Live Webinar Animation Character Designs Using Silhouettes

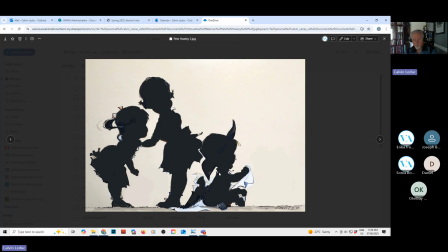Right? They're wearing dresses. The boy, right, is interested in cowboys because he's wearing a cowboy hat. Really nice little illustration.
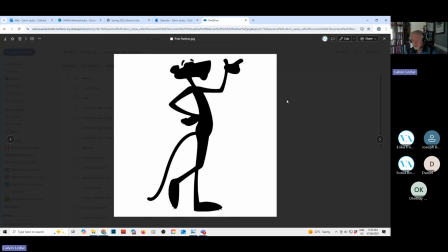This is a silhouette of the character, the Pink Panther, right? You're getting elegance by him being tall and thin. His tail, basically, it's like a cane, right? It's a prop in itself.
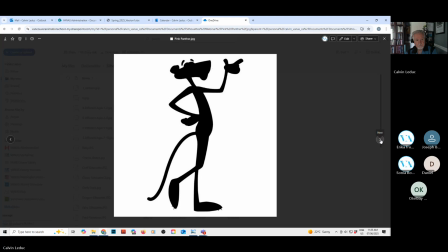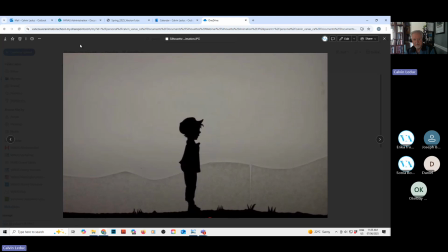There is actually a style of animation called silhouette animation, right? And this one is it's an extremely old film using silhouette animation, and the character stays in profile, you know, for the whole film.
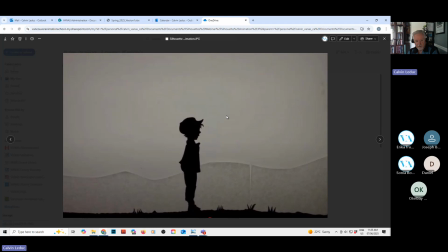And you can, see this little boy. He's wearing an oversized cap and a jacket.
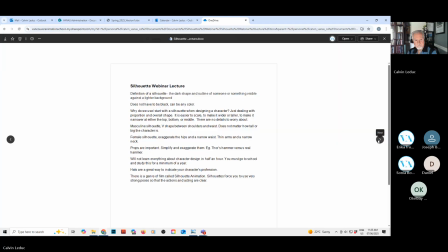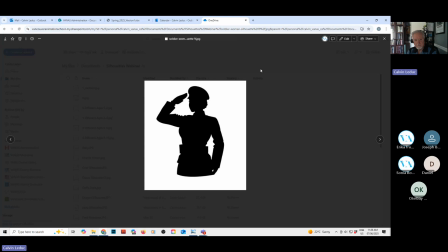I grabbed this one. It's a woman. She's military. You can tell by the uniform. You can tell by the pose, saluting.
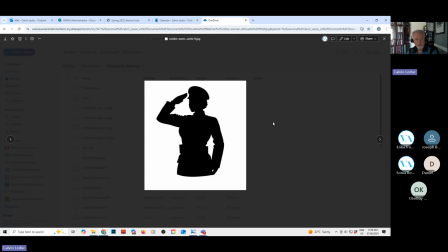Remember, the hats are an important element of silhouettes to establish what is their profession.
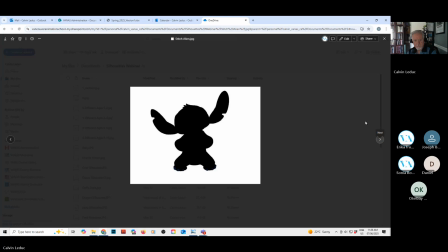Stitch, right? Stitch is an alien. You want to
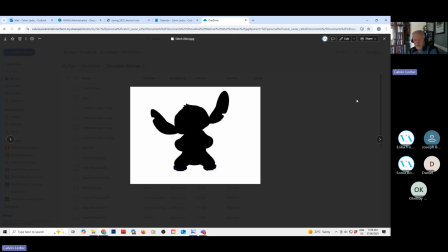establish that they are not, right, native to our planet. Stitch had, what, 4 arms, 2 legs, right? Originally, he pulls some of those arms into his body. He has these hugely oversized ears.
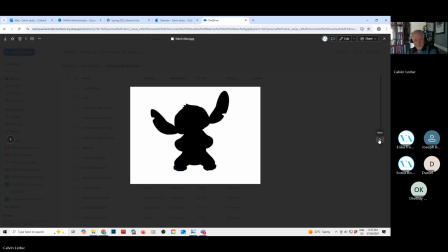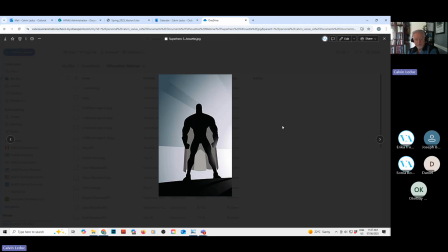This is a clear example of a superhero, like I was saying, where you're easily 9 or 10 heads tall. The heads are very small on superheroes. They have hugely exaggerated muscles, right? How broad their shoulders are.
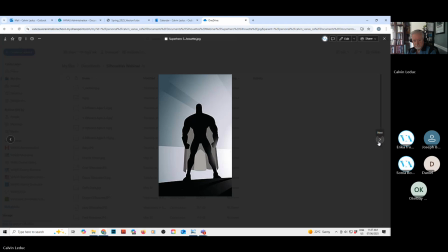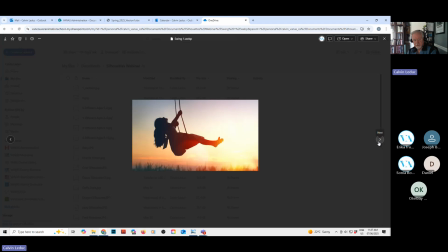I included a couple photographs to show you how easy it is to recognize what you're looking at, right? A girl wearing a long dress, really long hair, swinging, and an example of a boy,
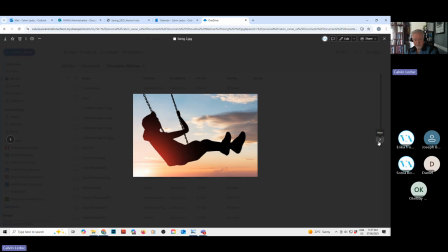also at the same time swinging.
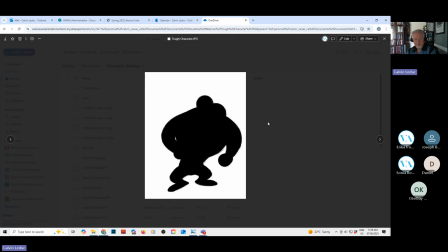If you're doing a tough character in animation, you're going to do very broad chest, very wide shoulders, short arms, going to have very narrow waist, short legs.
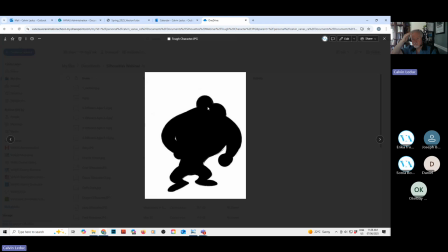You want very little forehead, right? Very little brain in there. Huge jaw.
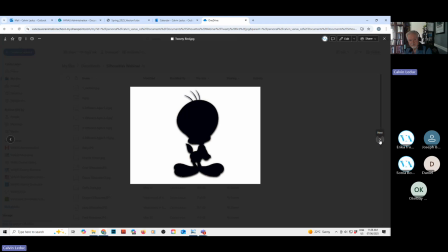Again, you can see these formulas I've been telling you about. If you're doing a very cute, innocent character, and this is Tweety Bird, you're going to base it on a baby, right?
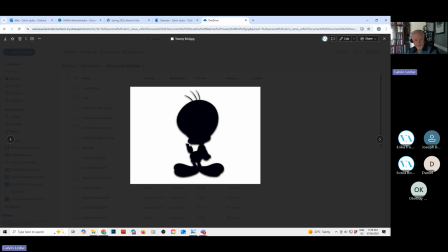Huge forehead. All the features are really close together down at the bottom of the head. And basically, they're only 2 heads tall. And very short arms.
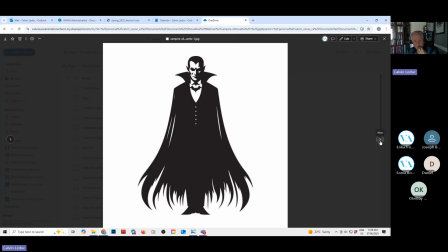Dracula, right? We talked about the elements of what makes things evil. We tend to use triangles. So, count how many sharp, pointy triangles can you see in the figure of Dracula. And this one's a little more realistic.
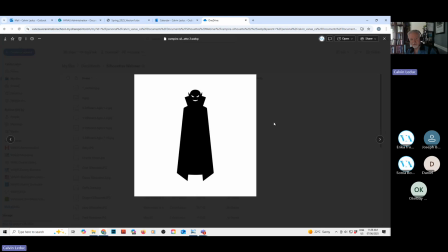Here's another, really exaggerated example of evil character, right? Where you're simplifying everything and you just need, right, pointy ears, pointy costume, pointy cape,
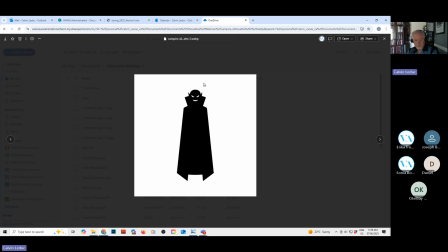pointy teeth. You don't use big round, cute eyes. You turn them into these little slits.
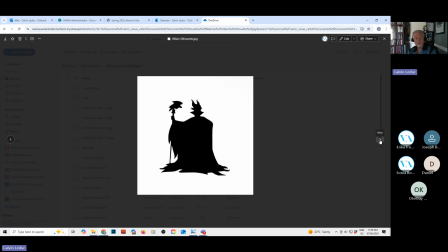Maleficent, again, a villain, horns, right? Traditionally, humans don't have horns, so you put horns on a human and they look evil. Look at all the pointy triangles.
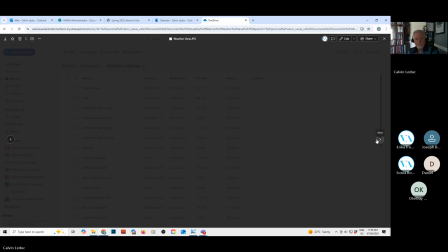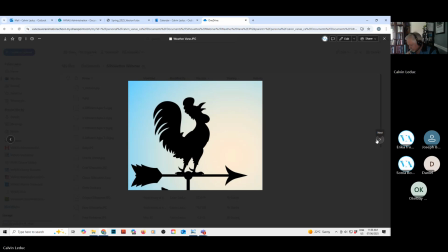There's a lot of examples of weather vanes and where they use animals. And I really like this one. It had a strong pose, and it clearly showed all the features of what a rooster has.
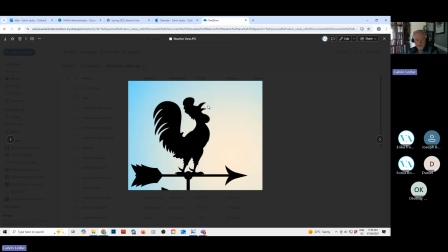You need the beak, the tail.
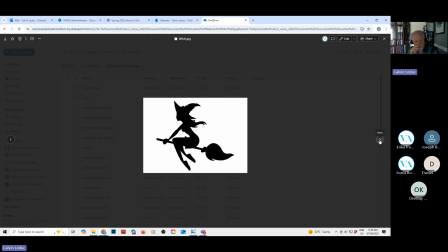Think about characters, like a witch. They all have these long pointy hats, right? Whether it's a wizard or a witch, when you're getting into fantasy, right? Magic.
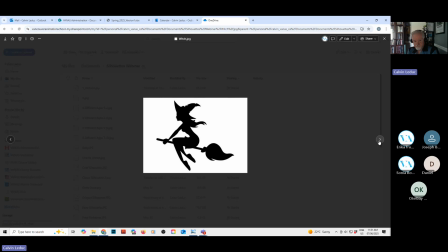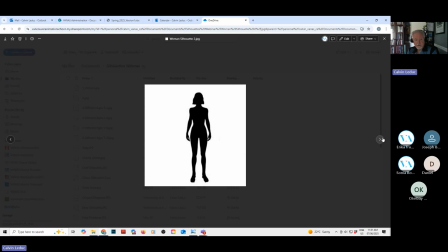Female silhouette, again, long hair. Typically, you're going to give a female character wide hips to make them more feminine.
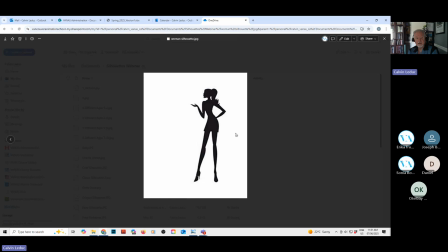Here is a more cartoony, stylized version of a woman's silhouette, right? You're giving them a dress, wide hips, and really exaggerated legs. You can also see a long ponytail in the back.
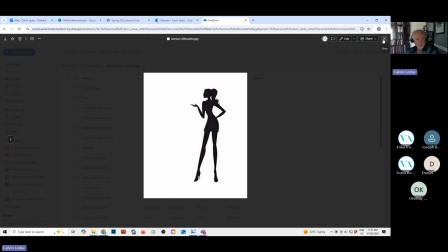Okay, so I do want to talk about our school as well, guys. Give me a second here.
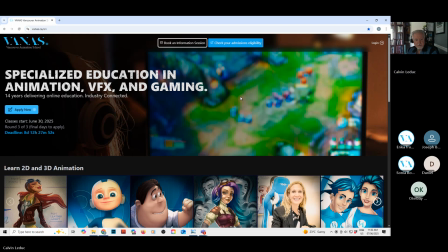Van Ness has been around for 14 years. We're the oldest online school here in Canada. We started with just a couple courses, which was 3D animation and concept art.
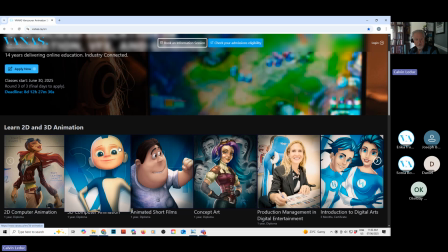And we're up to 11 one-year diploma courses. All of our instructors work in the industry.
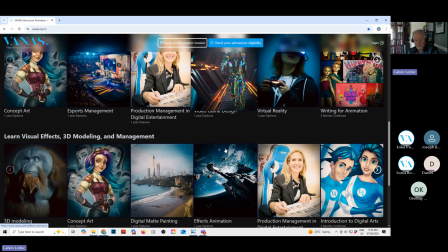Before I talk about more of the courses, before I forget, I did want to also talk about a contest that we have right now.
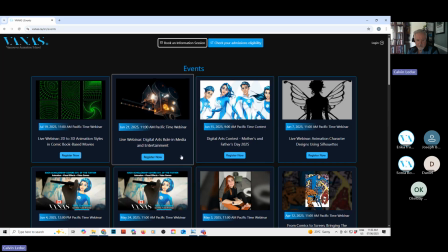It is for Father's Day. So you have up until Father's Day to do one piece of artwork, and it's going to include our characters, which are called the Fantastics.
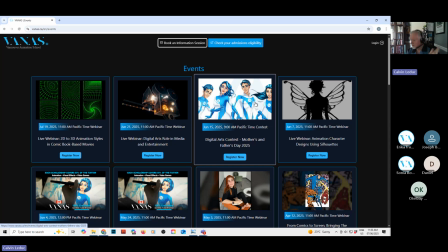Submit something, whether it's a drawing, a painting, whatever you want to do, and you could win a digital arts, the Intro to Digital Arts contest.